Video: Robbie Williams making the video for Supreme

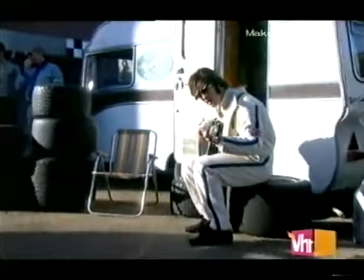Come take me over. I'm riddled with my past.
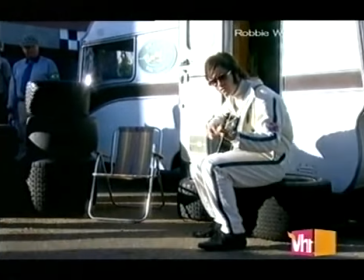Come take me over. Is that so much to ask?
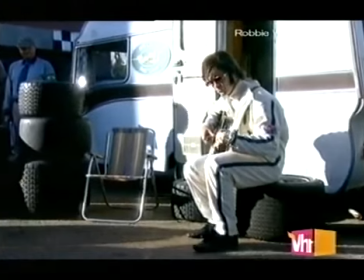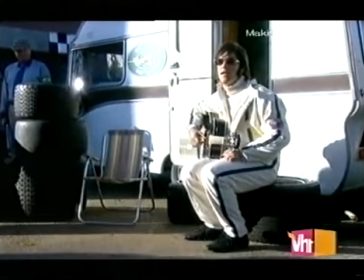I wrote that song all the way up to there, and then Guy wrote the other two chords to that song, and I don't know what they are. I really don't.
We thought we'd invent like a pit crew for Robbie, like a manager, a girl in every race circuit.
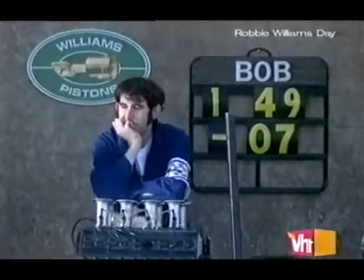We went through all the stock footage, gave it to the casting director to match all those, the different faces in that time.
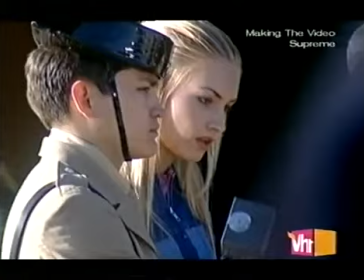And it was in the late 60s, everybody seemed to be much more pointed. And so that was the brief to match as close as we could.
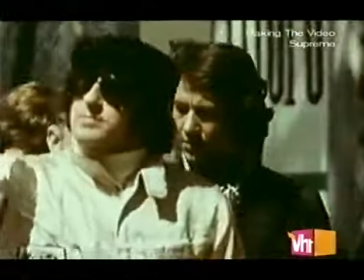So when you had the stock footage, if it suddenly cut and everybody was a completely different look and a now look, it wouldn't have worked.
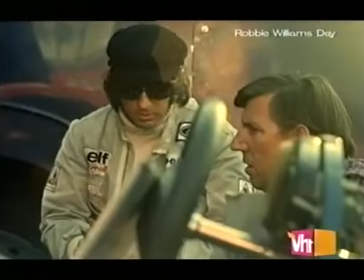So we tried to find people who look more like they've lived in the past than the future.
I think we'll stop now.
When we looked at stock footage, there were so many, you know, hoardings and advertisements in there.
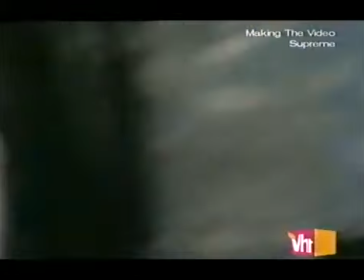And so we decided just to sort of change Goodyear. We thought if he was doing really well, we'd call it Bob's year. And then we thought it'd be really good if he had his own little garage up north and they like made pistons for engines.
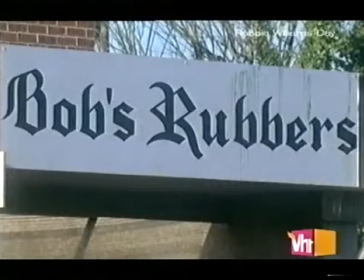So we thought we'd call it Williams Pistons. And then just little things like We Pump Harder and things like that.
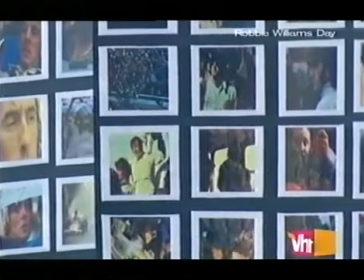We had Graham Hill's Winning Lotus, but the guy who brought the car down, when he saw all the stickers that we'd made up of all the printouts of all the stock footage, he was in about half the footage,
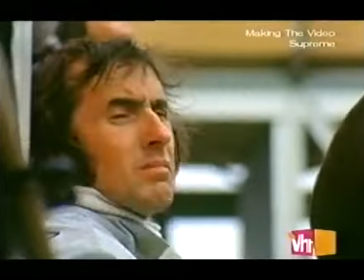which was quite interesting. And then we put him in a cameo, and if you look closely, here's the man. You can see his profile just as Robbie looks out. What we did, we had this rig built, which was what they call a rolling road. So you put the car on the rig, all these rubbers turn, it turns the wheels round, and he can sort of steer it roughly.
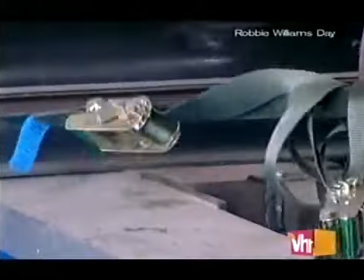Then we put that in front of a large green screen with another car behind it,
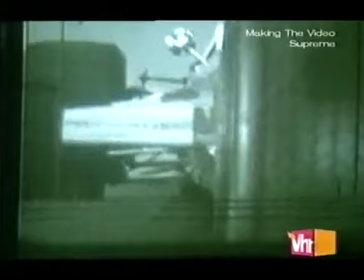which was on a rail. So it could actually look like there's another car jousting for position behind Rob's.
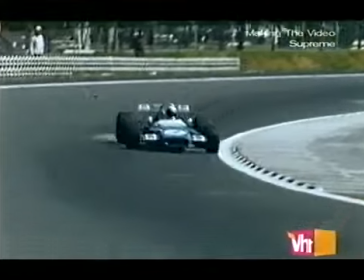And we've got background footage that was actually shot in the late 60s for that thing when they actually used back projection.
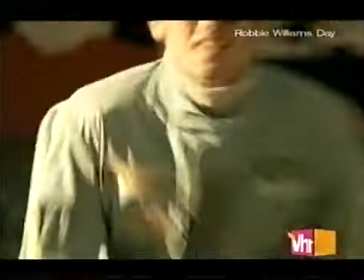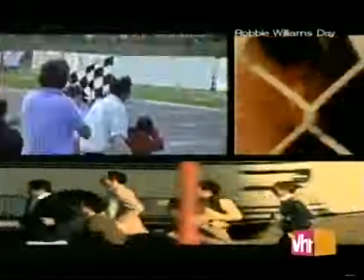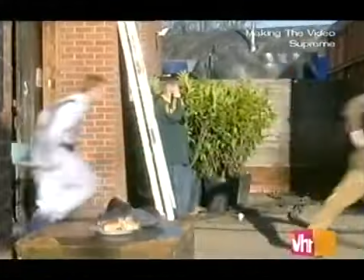We wanted to put a crash in the instrumental because I think it was like a really dramatic part with the strings and it was quite cinematic.
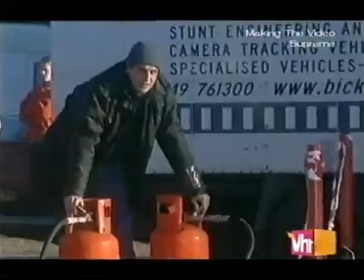And when we were looking at footage, we didn't want to use anybody who really had a crash,
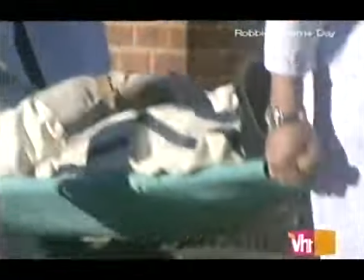who burnt, who got injured, because I think it's a very fine line that you walk with people's real lives.
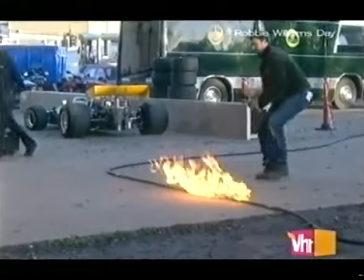So we recreated the car burning, just set fires around it with burning gas pipes and things like that, so we didn't actually burn the real car.
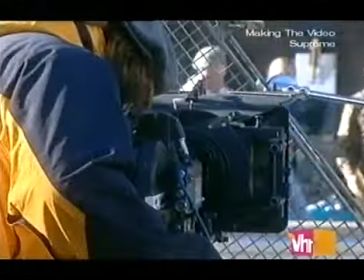And then shot it through a bit of wire meshing, which enhanced the fact that they were running from the pits and get it quite shaky and out of focus.
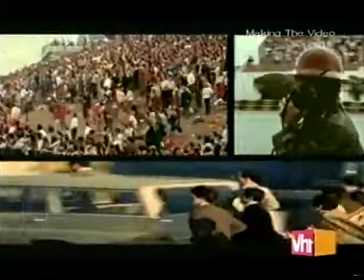The crowds are running and you think he's dead, and then there's a little epitaph for him, and then he comes back to life in a neck brace.
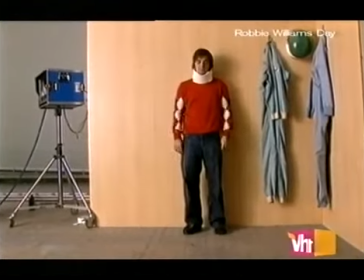And it's the Bob we love and know.
I think I've broken my neck. I'd know about it, wouldn't I, if I'd broken my neck?
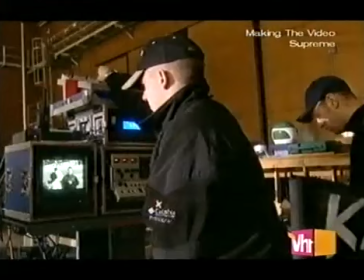What we wanted to do, instead of just cutting away to single shots of Robbie with cups and Robbie driving and that, we did actually work.
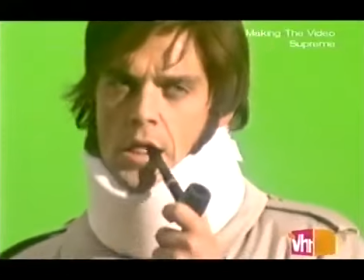We found footage where there was a gap, like Jackie Stewart's on the podium, he's won,
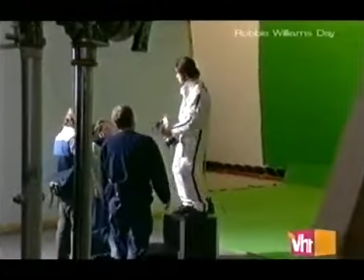and we found just a natural gap beside him that we should then just shoot Robbie green screen and insert Robbie in holding a cup as well.
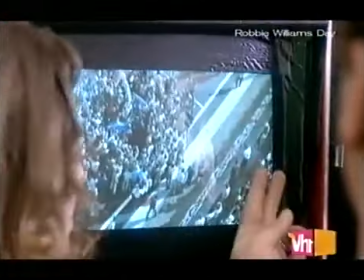He's going at the end of the shot. There's three of them there, Robbie's the fourth one. That is our original shot.
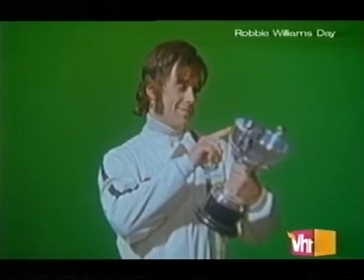What we end up doing is taking the shot of Robbie and putting it through
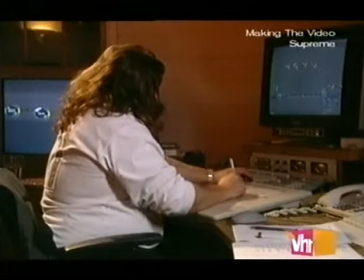all sorts of bits of software and little tricks to make him look right.
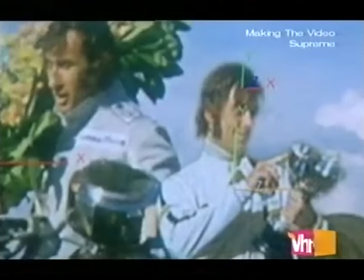And the first thing we do would be to put some colour correction on that. It then goes through some softening.
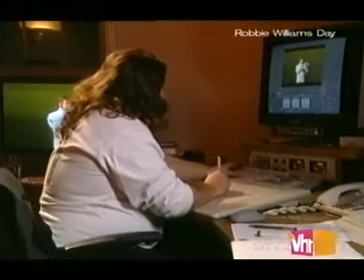It then has some film grain added, which is quite subtle. It's then resharpened.
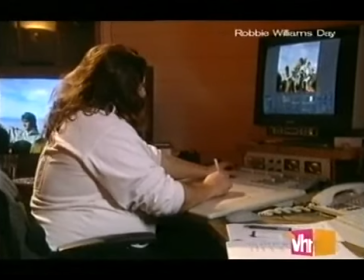That then gave us something that was pretty good. It also involved some hand matting or drawing of mats around
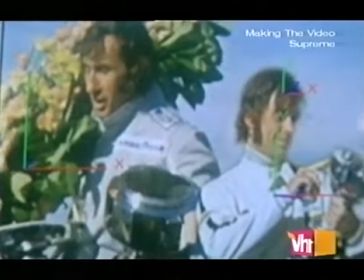Jackie's arm so that Robbie sat behind him and obviously behind all these people in the foreground.
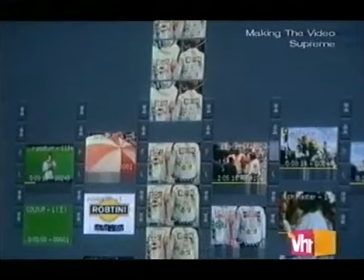And when we see the whole shot, I think you'll think it is quite convincing.